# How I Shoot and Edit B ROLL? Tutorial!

Sharing a small story with you people.
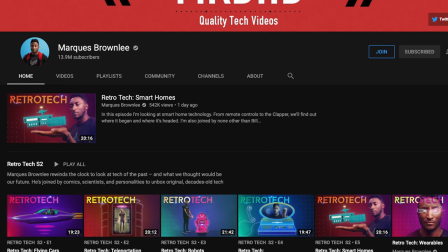(4:10)
I grew up watching MKBHD's videos and Marcus is an inspiration for me to start my YouTube channel and to make quality YouTube content.
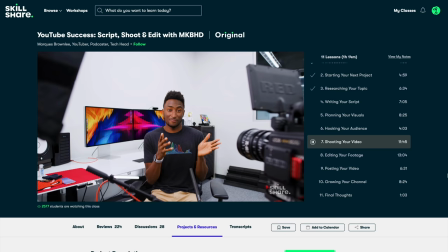(4:18)
I always wanted to learn from him how he creates his videos. I recently completed a class by Marcus where he shares his scripting process and his process of making videos.
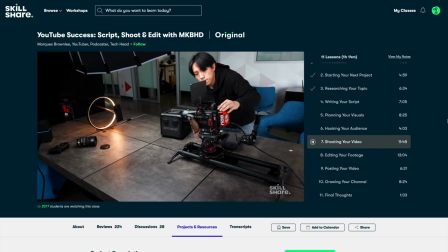(4:27)
Definitely, this will help me to level up quality in my future videos. It doesn't matter how much knowledge experience you have, it's always better to learn new things and that's how you grow and improve. If you want to level up your skills, check out Skillshare. For the first 1000 people to click on the link in the description below, you get free Skillshare Trial Membership. If you are taking yearly subscription, you are paying less than 10 US dollars or 800 Indian rupees and you are getting unlimited access to all the classes. So, if you want to check out Skillshare, link is in the description.
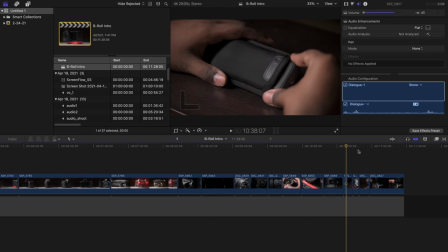(5:01)
Let's start editing the video. I have imported all the footages along with the music track.
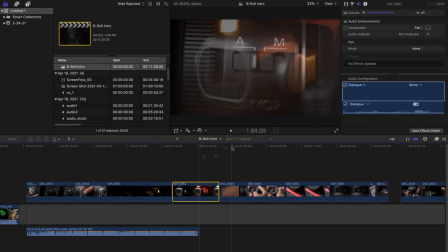(5:06)
I line up the videos according to the flow of the B-roll first. I'm using Final Cut Pro 10, you can do the same in Premiere Pro as well.
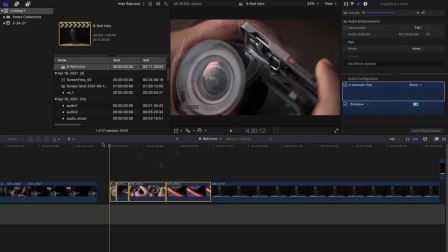(5:14)
If you want to learn Premiere Pro, I have a separate video on it, link will be in the description.
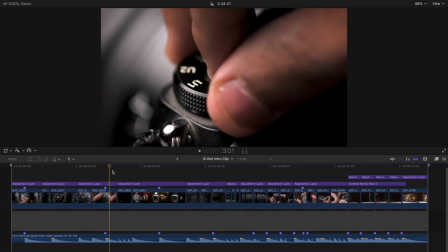(5:19)
The idea here is to synchronize the videos along with the beats of the music track.
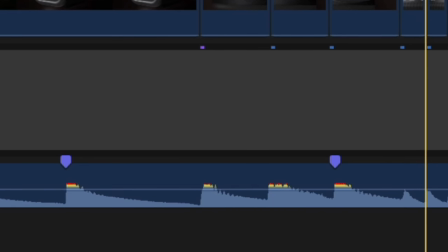(5:24)
To find the beats you have to analyze the waveform. The peaks here are the beats.
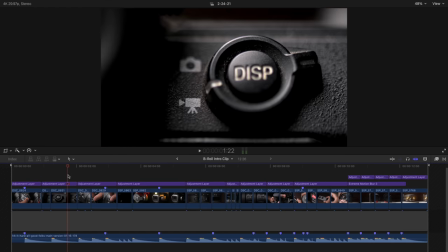(5:29)
Either there is going to be a cut or some sort of action at every beat. Now talking about cuts, there are three different types of cuts.
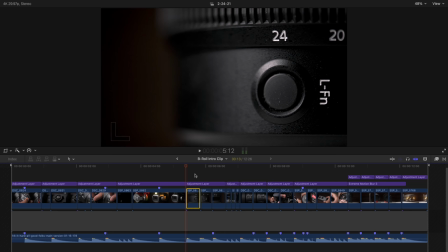(5:37)
The first one is where we cut the video and we place another video next to it. Very simple.
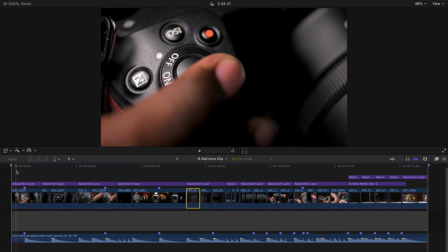(5:42)
If you see the first two shots, there's some kind of action and that takes place exactly where you find the peak that is the beat we are looking for.
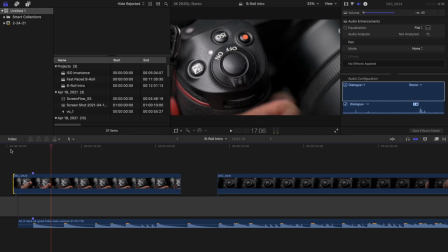(5:50)
So, I make a marking where the action takes place and sync it with the beat. The next shot, there are two beats.
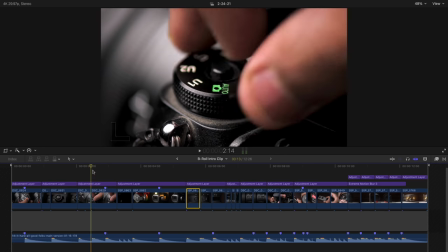(5:57)
The action happens at the second beat. What happens at the first beat is we zoom into the same shot.
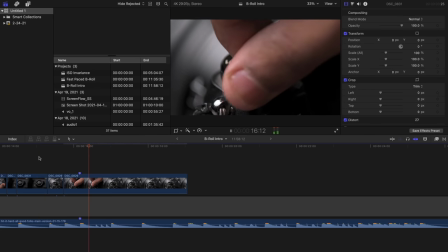(6:02)
We cut the shot, increase the scale and this is the second type of a cut which is a very good and simple way to make your B-roll more dynamic.
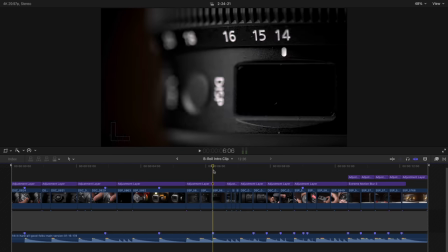(6:11)
Just make sure you don't overdo it. The idea is something should happen at each and every beat.
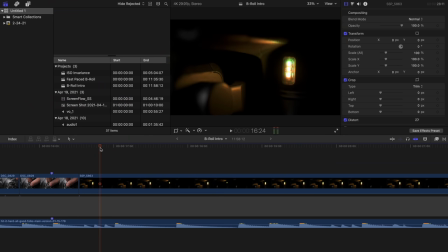(6:17)
Now, I have three quick beats where I'm going to synchronize the lights of the drone.
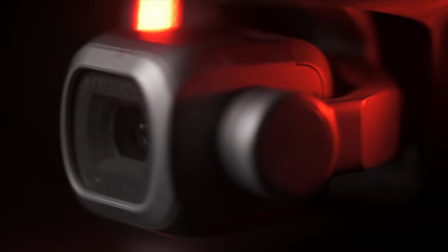(6:21)
Again, the action of the light being turned off and on happens with the beats.
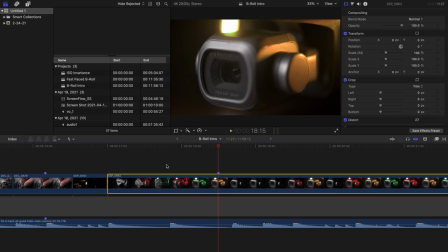(6:27)
Then I'm going to use another drone shot where I want the light to be off at this exact beat. So, I mark the point where the light starts turning off. I can now either trim the video to cut it short but I want the complete gimbal movement to be visible.
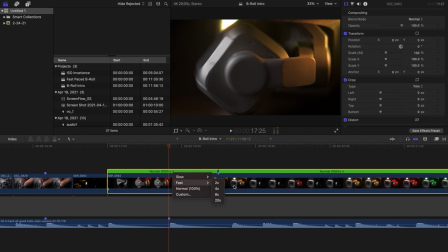(6:41)
Hence, to match the beats, I will use speed ramping, increase the speed of the movement by 200% to synchronize them.
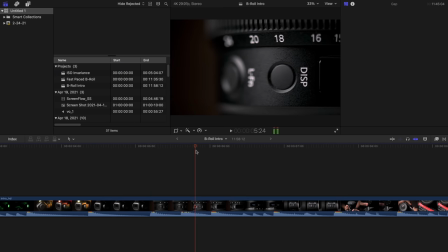(6:52)
Now coming to the third cut that is cutting the same shot and removing certain parts between them.
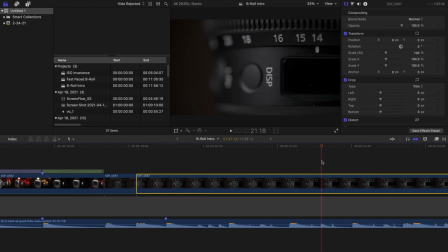(6:57)
So, I cut the video, move a bit further, cut it again and delete the part in between. I do the same for the next beat as well. This type of cut is again very useful when you have some kind of continuous movement.
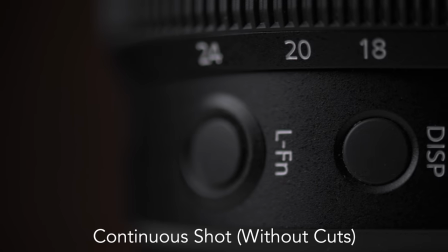(7:09)
With these cuts you're making the movement less continuous and it matches well with the beats.
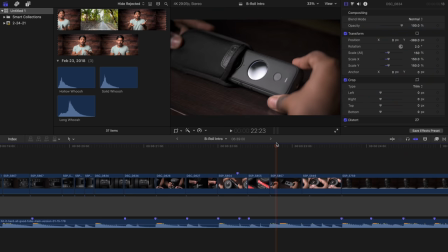(7:15)
Then I have a sequence of videos one after the other synced with the beat with the techniques I've shown you before.
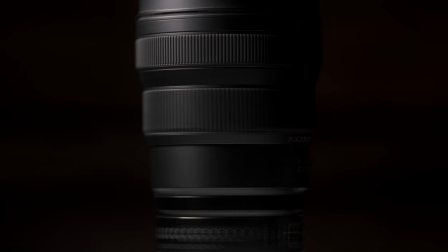(7:21)
At the end I have my five circular shots of different products. The idea here is to keep a bit of secret and not reveal the product completely.
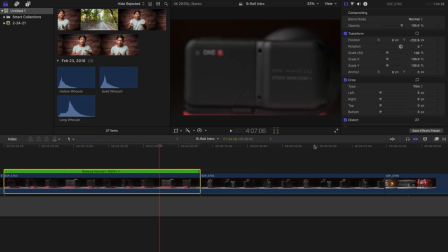(7:30)
So, I'm going to use speed ramping and cut the videos according to the beat. Before that I need to make sure the rotation in all the videos is in the same direction. If it's not, I will reverse the videos with the opposite motion and that is taken care of. Then I speed up the video, cut it on the beat and I'm done.
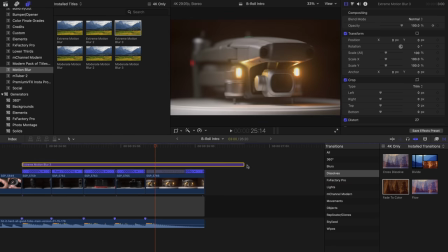(7:46)
I'm using a motion blur third-party plug-in to add some blur that helps to create an even more seamless transition.
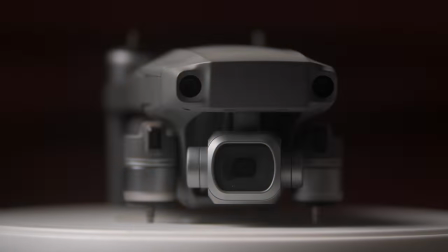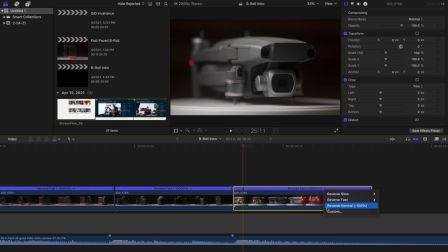(7:58)
At the end if you see there's a beat where the drone starts moving slower. That's again done with the help of speed ramping.
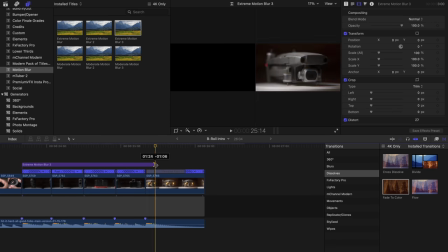(8:04)
I have used motion blur only till the faster part and not for the slower part because I wanted the drone to be visible after it stops moving faster.